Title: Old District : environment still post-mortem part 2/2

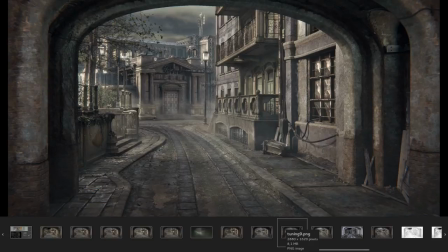1108s
The catch is that the first time you play with the settings, you probably won't get any god rays, maybe because if you're using Shaded, which is the one I'm using in the end, you need to raise the light cache resolution until you start to see something. In this case, from the default 50,
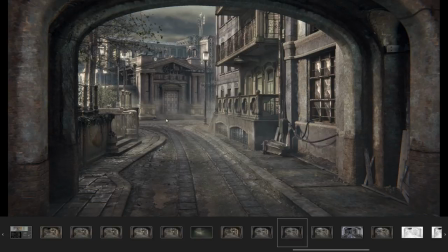1128s
I went up to 256 before noticing that light rays started to appear, and then up to 512 and more
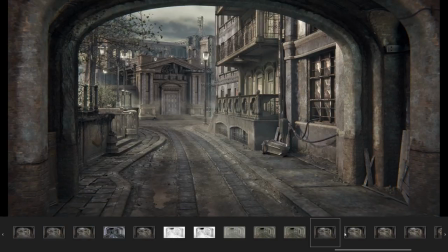1142s
for the very last passes
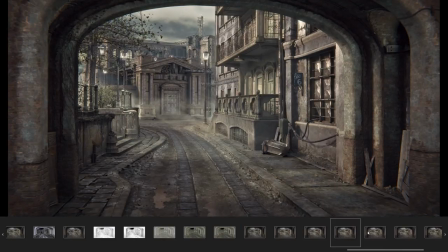1147s
and tests I went up to 1024 and you could start to see some smaller finer light rays but still it's generally better to use shaded in the end, I prefer that,
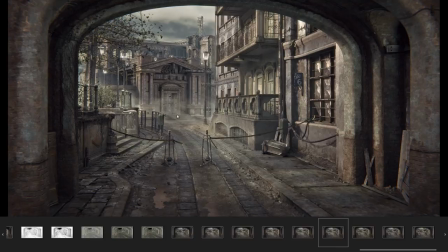1164s
because even if it's blurry and you need very high resolution to see the details, the other option, shadow,
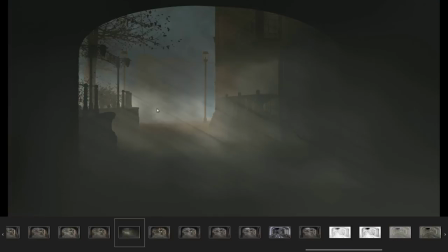1171s
it's really too sharp, some of these rays are really making no physical sense in being this sharp and contrasted and covering the whole screen, it just looks like a 2D effect. So this was looking at the renders.
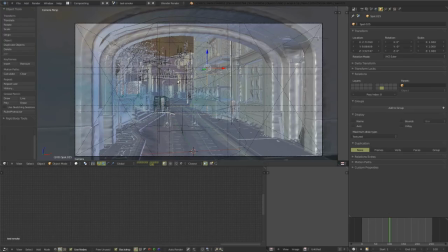1191s
Looking at the scene there's a few things I can say about the setup even if still not sure this is the best workflow but anyway the basis is
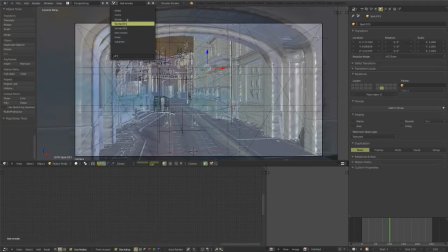1206s
I'm rendering with cycles from a scene that is called well scene it's
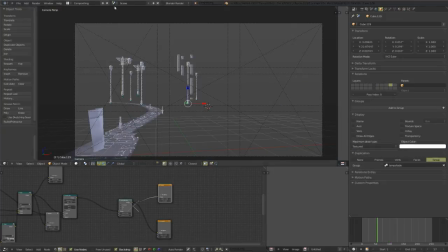1212s
the default scene then I add a second scene where I linked all the objects and a cube containing the simulation.
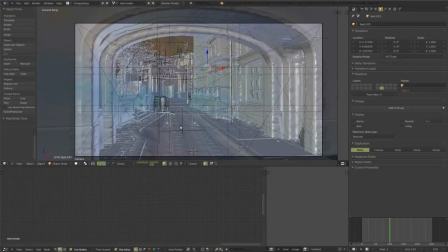1223s
And in this scene I would render out with Blender internal the smoke pass. And this part of the workflow I suggest to follow. I think that even if you were able to render together in the same pass,
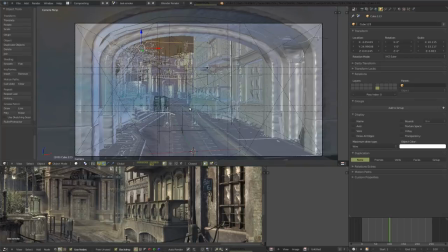1240s
in the same render, I still think that it's something that is best put together in compositing, so I would anyway create a main scene that can be Cycles or Blender Internal, and then a second scene where you link all the objects just to a perfect copy of the original scene,
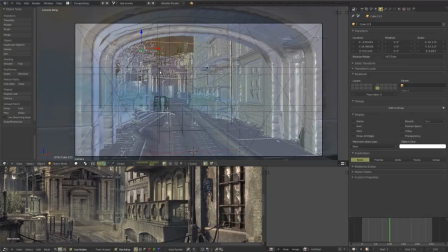1260s
plus the domain of the smoke simulation that you are going to create in another scene.
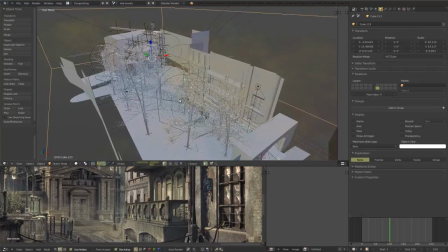1268s
It sounds complicated, but I think it actually simplifies the whole process.
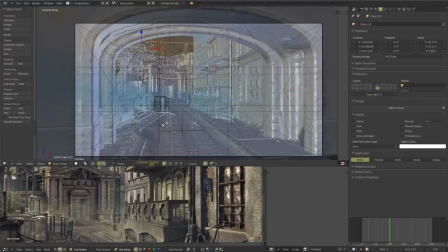1274s
And in this scene you can render the past. The only thing I would do is to override everything with a material that was just shadeless black. And then the volume material is not affected by the override,
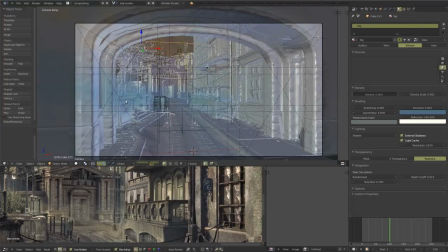1291s
so you get only the smoke on a black background but with the obstacles that need to be rendered together with the smoke.
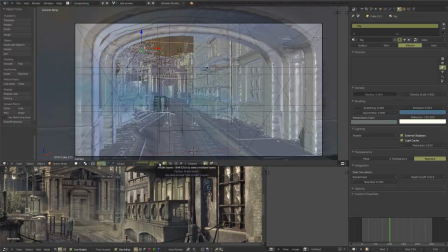1300s
And then I would composite the smoke in the final composite and the only
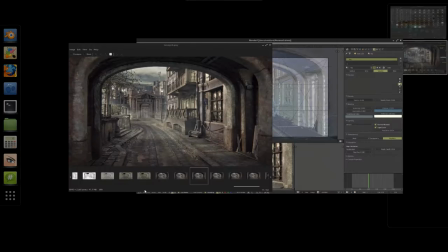1306s
significant tweak was to color the smoke and change a bit the brightness and intensity based on
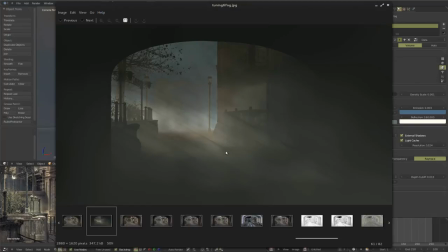1314s
the Z depth or actually the mist pass so I would color the smoke using the mist pass a gradient and the mist pass so that it would get the colors that I wanted for like highlighting or let's
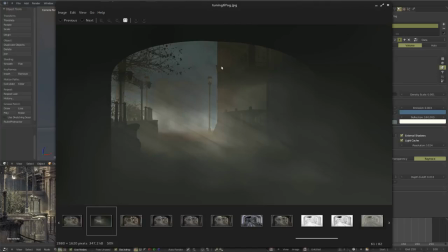1330s
say detach distinguish better the background by making the background a bit bluer and this area having a sort of fake and handmade sun highlight with this orange and actually also I use this to color the smoke for artistic
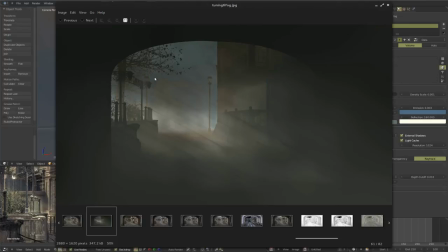1350s
purposes but also based on the Z depth like this area which is a very bright smoke I would turn it down a bit so it wasn't covering too much of the of this part of the architecture
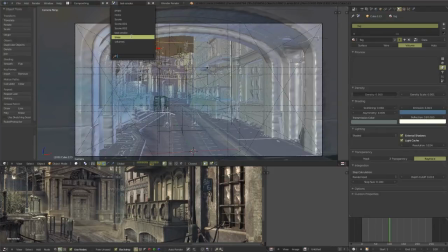1364s
and also of course as I said this is the domain for the smoke simulation, but I had another scene for the smoke simulation itself.
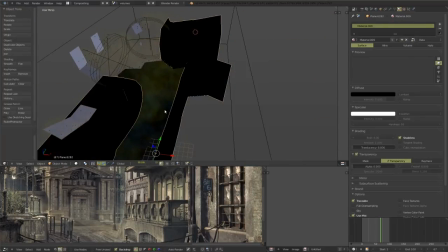1374s
This is a mesh that is set to collide with smoke, so it will affect the flow and the animation of the smoke,
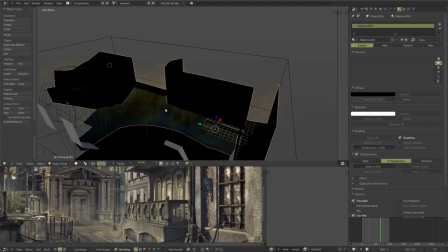1382s
but it's a very simplified version of the actual meshes in the scene,
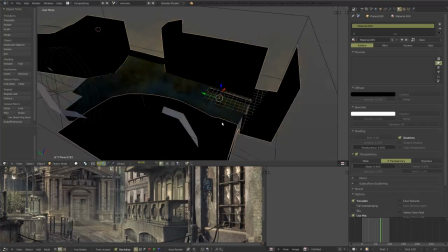1388s
enough to get a realistic and interesting movement to the smoke, but not the full scene that would be just too heavy in polygons to calculate collisions with the smoke for every frame, etc. It's not necessary.
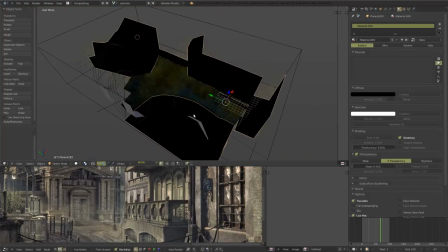1406s
And I used a couple of emitters using particles as emission, not the mesh,
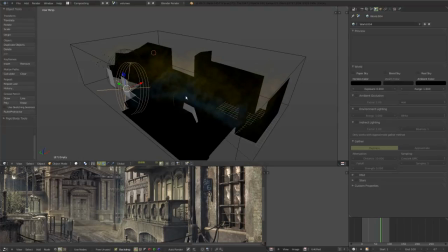1414s
because with particles what I found out it was convenient for the main issue of simulating smoke, that is getting a flow that is not too dense, It's not like a trail of smoke from an explosion from fire, but it's mostly fog.
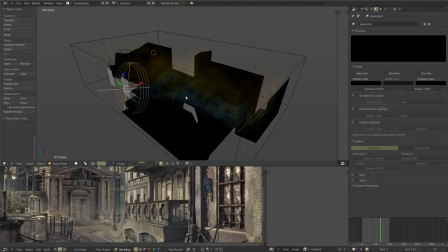1432s
So it has to be not too dense and the ways that I found is using particle simulation.
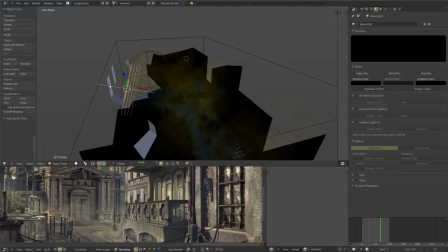1439s
So an emitter of particles of two kinds both and this base
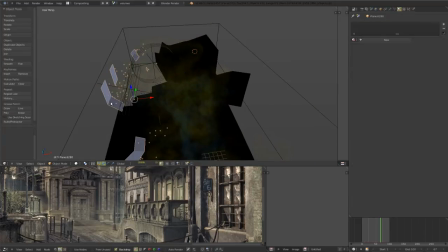1447s
trick or idea that is to give to each particle
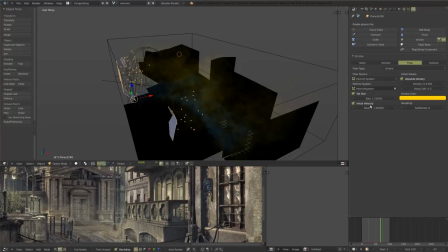1452s
big size as smoke emitter so that with few particles you would get a lot of smoke and with a low density so I would generally increase the particle size the smoke particle
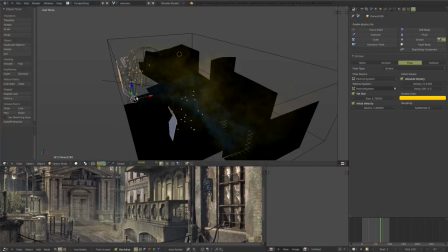1467s
size to one or even four meters and then decrease the density to 0.4 or even just 0.1 then I have two kinds of emitters actually you can see here some blue and some yellow smoke.
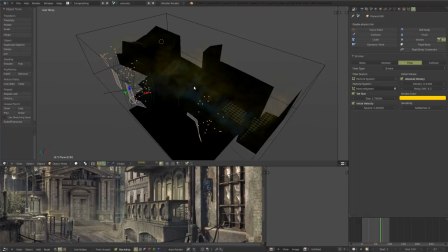1484s
I didn't use the colors for rendering, I just used them to differentiate the emitters.
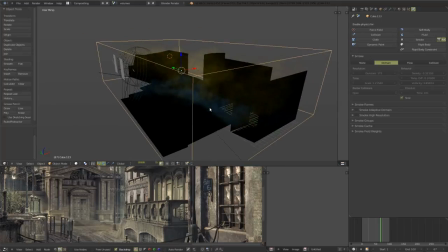1491s
The blue one is the ground plane that is emitting smoke that is less dense and as each particle has actually a bigger size, quite a big size, and it's not using the initial velocity. So this one, the idea is that the ground plane files particles quite fast,
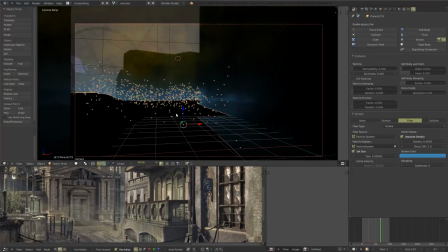1511s
so that in a few frames you have particles everywhere, everywhere you need them, in this case I wanted them just in the first half of the screen. and you filled the area with particles and you start very fast in
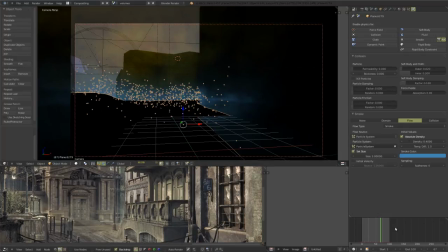1526s
the simulation so that you then have a simulation that in 50 or 100 frames it's done and you get the frame you want.